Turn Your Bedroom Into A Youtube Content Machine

What's up everybody? Jordan here from Paul's Review, the place where you get a quick take on the hottest products. Today we're actually gonna be doing a little YouTube studio tour.
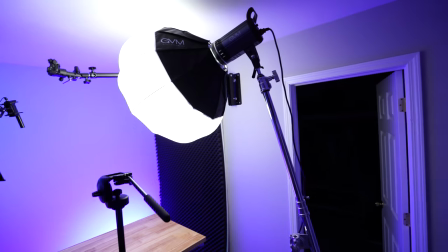(0:22)
It's a little different than what we normally do. Normally we just review some products but what I'm gonna do today is go through my entire setup,
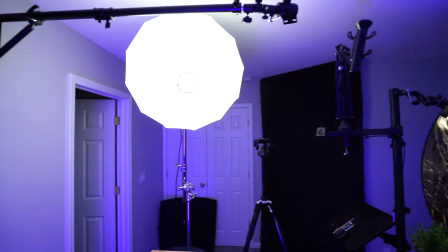(0:29)
talk about my thought process, and how I kind of made my tight space work for me.
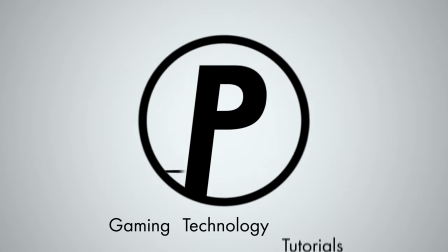(0:34)
Let's get into it. I have a bedroom and I have my office. Now my office I work in pretty much all day. It's a tight space maybe 8 by 10.
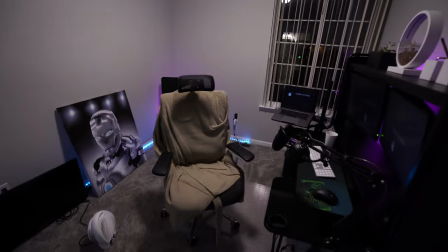(0:45)
Doubt that's gonna work out having a YouTube studio in there as well as my desk and all my computer gear. So that basically left me with my bedroom. You probably can't tell but to my right is my bed and there's pretty much no other furniture in here.
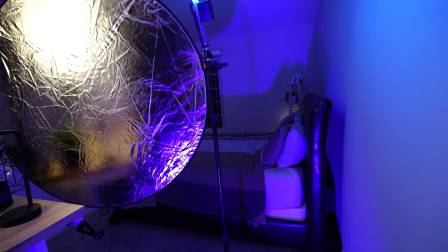(1:02)
It's just my bed and my YouTube studio. So I had to make this space work for me. It's very tight and this room is actually pretty echoey. I've got some soundproofing up to mitigate that a bit which I'm going to walk you guys through. So let's dive into it. Before I started doing my studio I went on YouTube and probably did the same thing you're doing right now
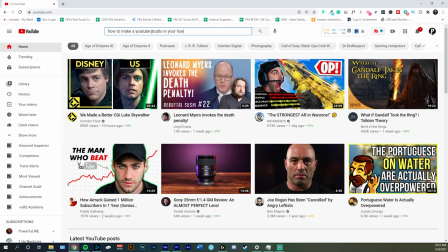(1:27)
and looked at a bunch of different content creators and what they actually did in their YouTube studios.
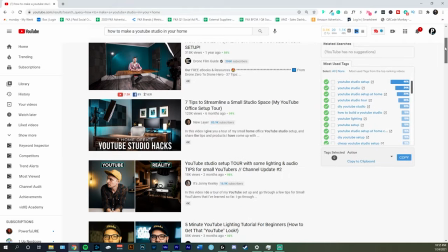(1:33)
And bits and pieces from my studio are directly inspired from those videos and I'm gonna be shouting out these channels throughout my video. That is a perfect segue into the soundproofing idea that I got from Make Art Now.
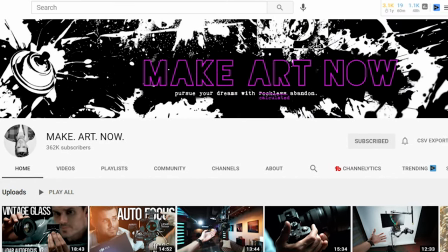(1:47)
Awesome channel, awesome content. Josh O is an expert at what he does and it's made clear by his videos. So definitely check him out. Basically he took some home installation from Home Depot, pretty cheap,
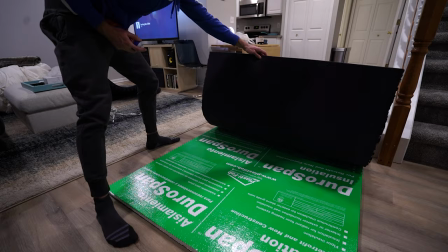(2:00)
and stuck some acoustical foam on top of it and had a ton
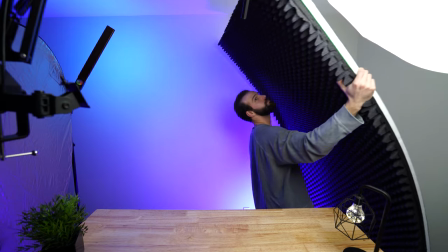(2:05)
of acoustical foam dampening the sound around him for not that much money.
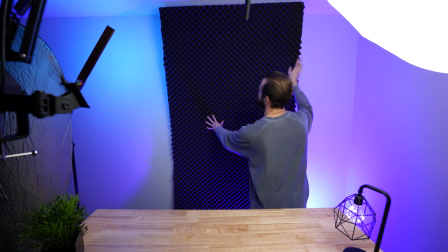(2:11)
Sound panels even those foam tiles you can buy are still kind of expensive and this is a great cheap way.
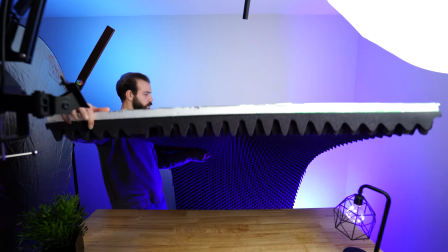(2:19)
It's portable and on the backside is a reflector so if you're short on lighting and you need to bounce some light back then you got a reflector on you.
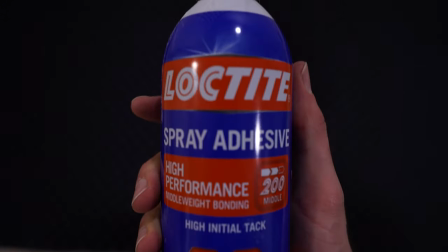(2:28)
It's pretty nice. You are going to have to purchase some spray adhesive and cut the foam to the size of the board.
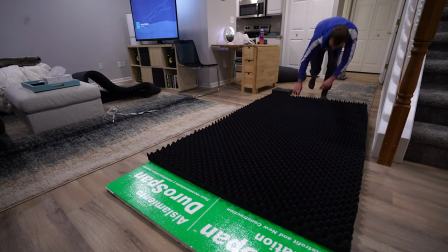(2:34)
But with a little bit of work you can save a lot of money and get yourself a lot of soundproofing. Now we have a ton of products to get through so I'm gonna kind of move fast. I'm sorry if I don't go too in-depth. I just don't want this video to be super long. So let's get into it. By the way all of the equipment that we cover in this video is going to be linked in the description below. So if want to purchase any of it check those out. Those links do earn me a small commission which is actually a great way to support my channel without it costing you a dime. So appreciate it if you purchase with those links. One of the most overlooked yet most important parts of your YouTube studio is the lighting. So we're gonna start off with my key light.
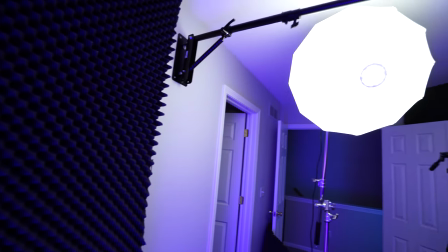(3:21)
My key light is right here to the left shining down on this side of my face and it's actually the only light I'm using to light me.
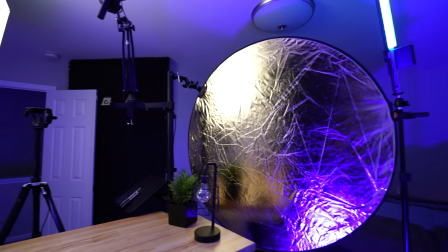(3:30)
We do have a reflector on my right that's bouncing some of the light back in my face. It kind of fills in this shadow on the right side here and it gives me kind of more dimension and it just makes for a little bit more of an interesting picture. A lot of times you see people put lights directly in front of their face and it just kind of blows out all
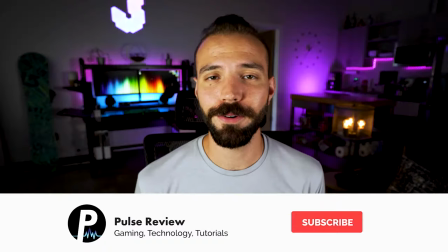(3:51)
the shadows and kind of a lot of times you'll see bad glares on people's foreheads or noses.
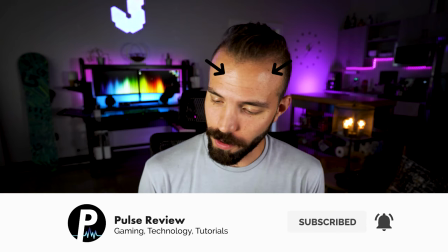(3:58)
It's just not the best.
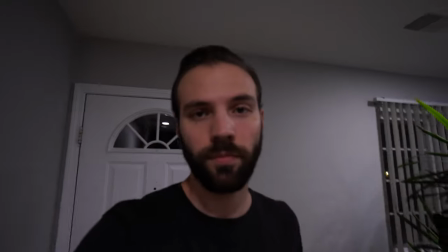(4:00)
And then if you're not using any lighting at all you just have overhead lighting you'll get these raccoon eyes shadows and it's just really not ideal. If you want to up your production value definitely put your light a little bit higher and off the center a bit so it's hitting you an angle. Creates this nice form shadow around your face and get a big soft box.
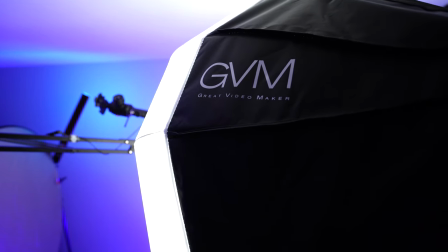(4:22)
I went with the GVM LED light. This thing puts out a ton of light. Its color temperature is adjustable from 3200 to 5200 Kelvin, I believe.
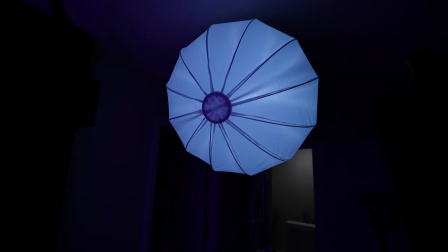(4:34)
Let me double check that. Sorry, 5600 Kelvin. So you can get that nice warm or cool, whatever you want.
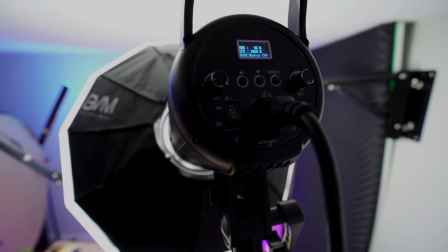(4:42)
You can actually control it with your app. So if the light's far away, you can just dial up the settings to whatever you want. and if you buy the bundle then it will actually come with the softbox so you won't have to buy a separate attachment.
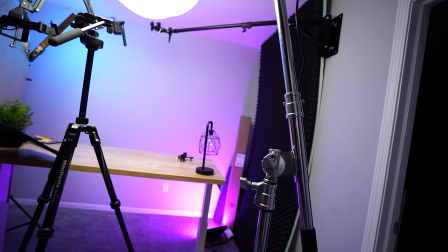(4:54)
All in all I am very happy with this key light. This key light does come with a stand in the bundle but you may want to pick
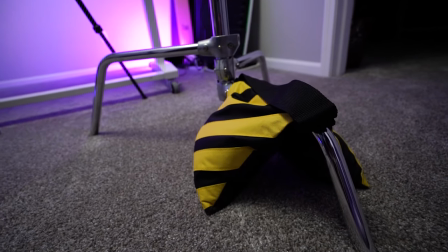(5:02)
up a heavier duty stand like the c-stand I'm using and some sandbags to weigh it down.
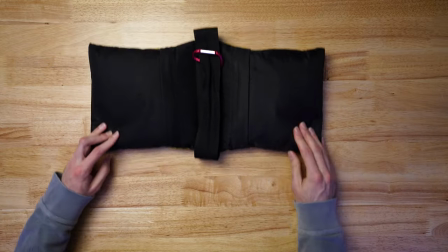(5:08)
Reason is if you start raising this light up pretty high it is a heavier light.
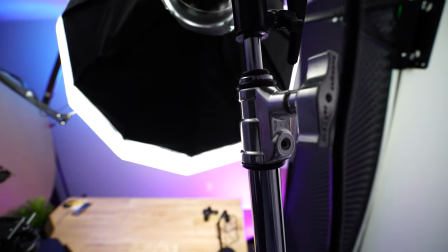(5:14)
It can become top heavy and you really don't want your stands falling over mid-shoot. As I mentioned only have one light for the key light that's lighting me but the background has two separate lights that I'm going to talk about right now.
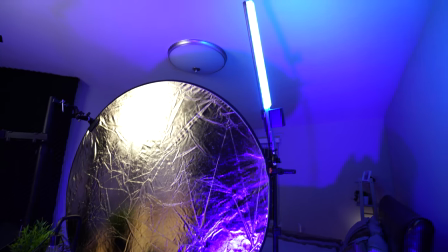(5:29)
The light over here is by Yongnuo. I think I'm saying that right.
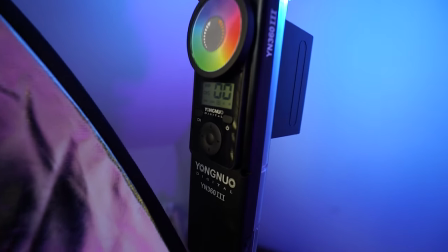(5:34)
It is the YN360-3. This is a great RGB light.
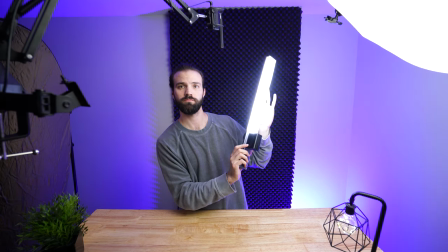(5:40)
It can go white light. It can go yellow light so you can adjust the color temperature of that.
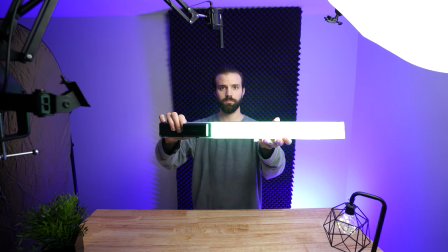(5:45)
Or you can pick pretty much any color on the wheel. Its color rating index is a 95 which is great.
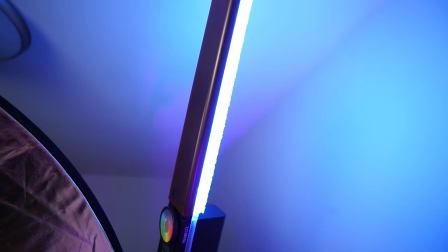(5:53)
It's battery powered. It's super portable. I love these lights. The only thing is it doesn't come with any sort of diffusion.
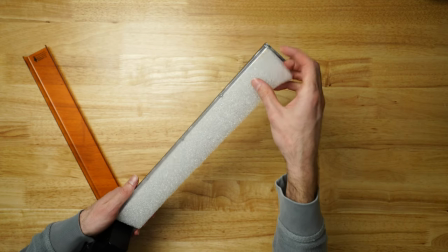(6:00)
So a little hack I learned from Make Art Now is to just put a little bit of foam over top the light and it kind of diffuses it. It's not perfect but it's better than nothing. So as I mentioned I'm using two lights to light my background and the other one is from Onfru. So full transparency Onfru sent me this light in exchange for my honest review.
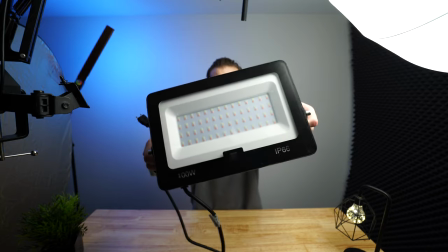(6:23)
With that said it puts out a ton of a light. I'm loving this thing. It is waterproof.
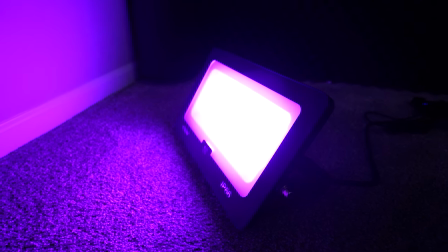(6:29)
Comes with a remote. Got 44 different keys in there. Those are all your colors. There's tons of different options.
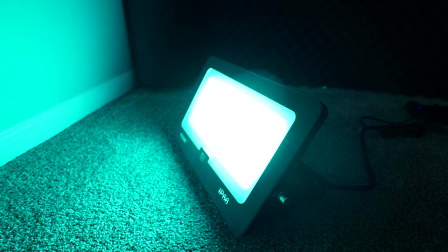(6:35)
You can do a strobe, change the brightness, all kinds of features. But it's perfect for my solution.
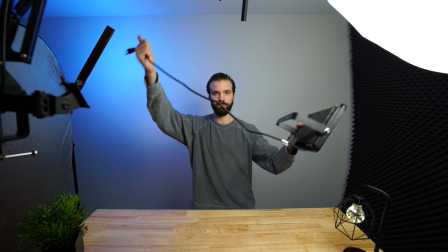(6:41)
I can just plug it into the wall. I don't have to worry about batteries. It's not going anywhere.
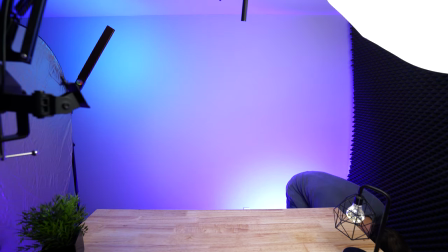(6:46)
So it just lights up the bottom left corner of my screen. Creates this nice gradient effect and I love it.
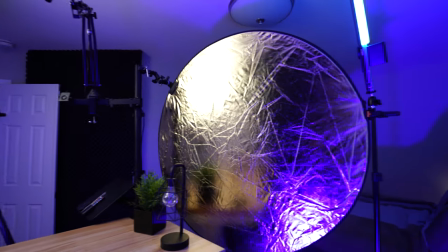(6:53)
So the last thing to talk about as far as lighting goes is this reflector I have to the right of me that is bouncing back some light from the key light. It's also catching some of the RGB lights that I have going on. You can see some of that in my face on the right side here. So it's bouncing that back, filling out the shadows. You might need this, you might not.
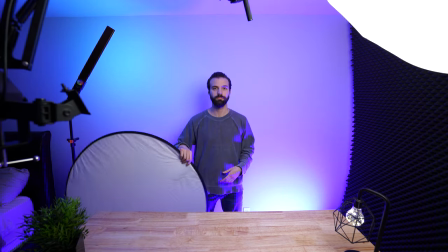(7:13)
For me I felt like I didn't really need another light to shine on my face. I just wanted to bounce a little bit of light back onto the scene.
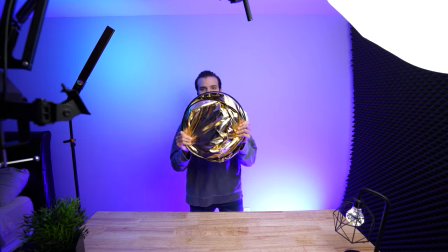(7:20)
So I went with the reflector and I also found a way to jury-rig it so I don't have it attached to a stand. Trying to minimize how much stands are on the floor. So to do that I have a few different products here.
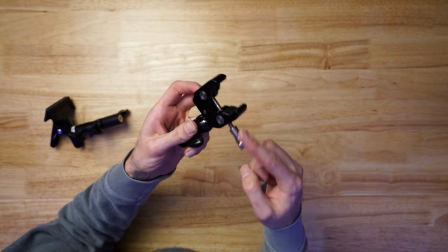(7:34)
I got one clamp from SmallRig.
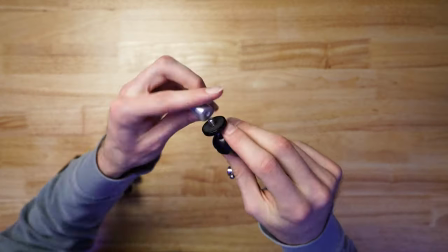(7:37)
You can mount it to basically anything circular or square and I have that attached to a newer clamp.
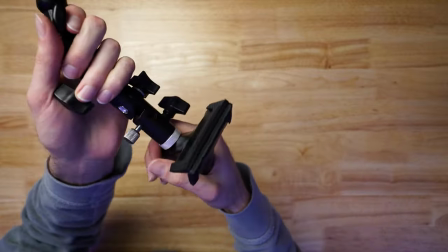(7:45)
So that is clamped on to the reflector and then I have another clip.
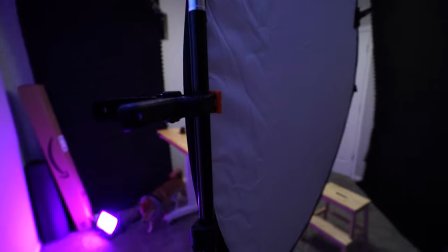(7:51)
It's just a basic muslin cloth clip and that is clipped to the other Yongnuo light and it's holding this reflector up.
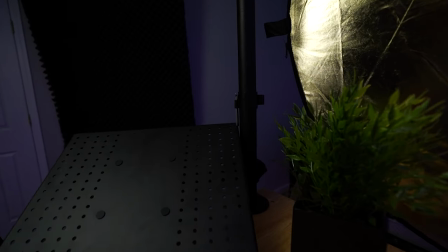(7:59)
I'm not using any floor space definitely awesome. But next I want to talk about what is holding up my laptop and my microphone.
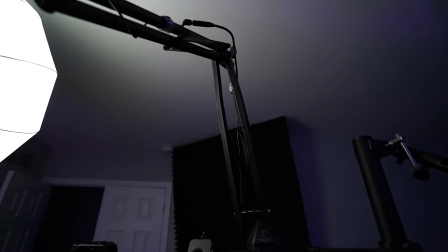(8:08)
So I got this really nice sit-stand mount for
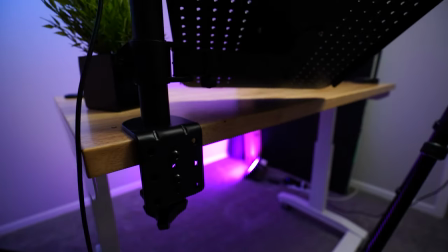(8:13)
my laptop and normally it also houses a monitor stand. I have a sit-to-stand desk.
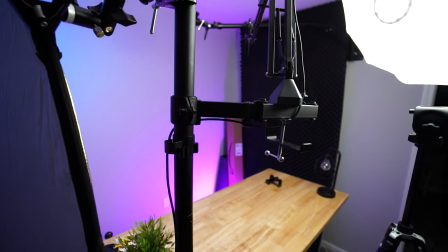(8:19)
I ended up going with a stand option. Feels a little more natural to me in my studio to just be standing.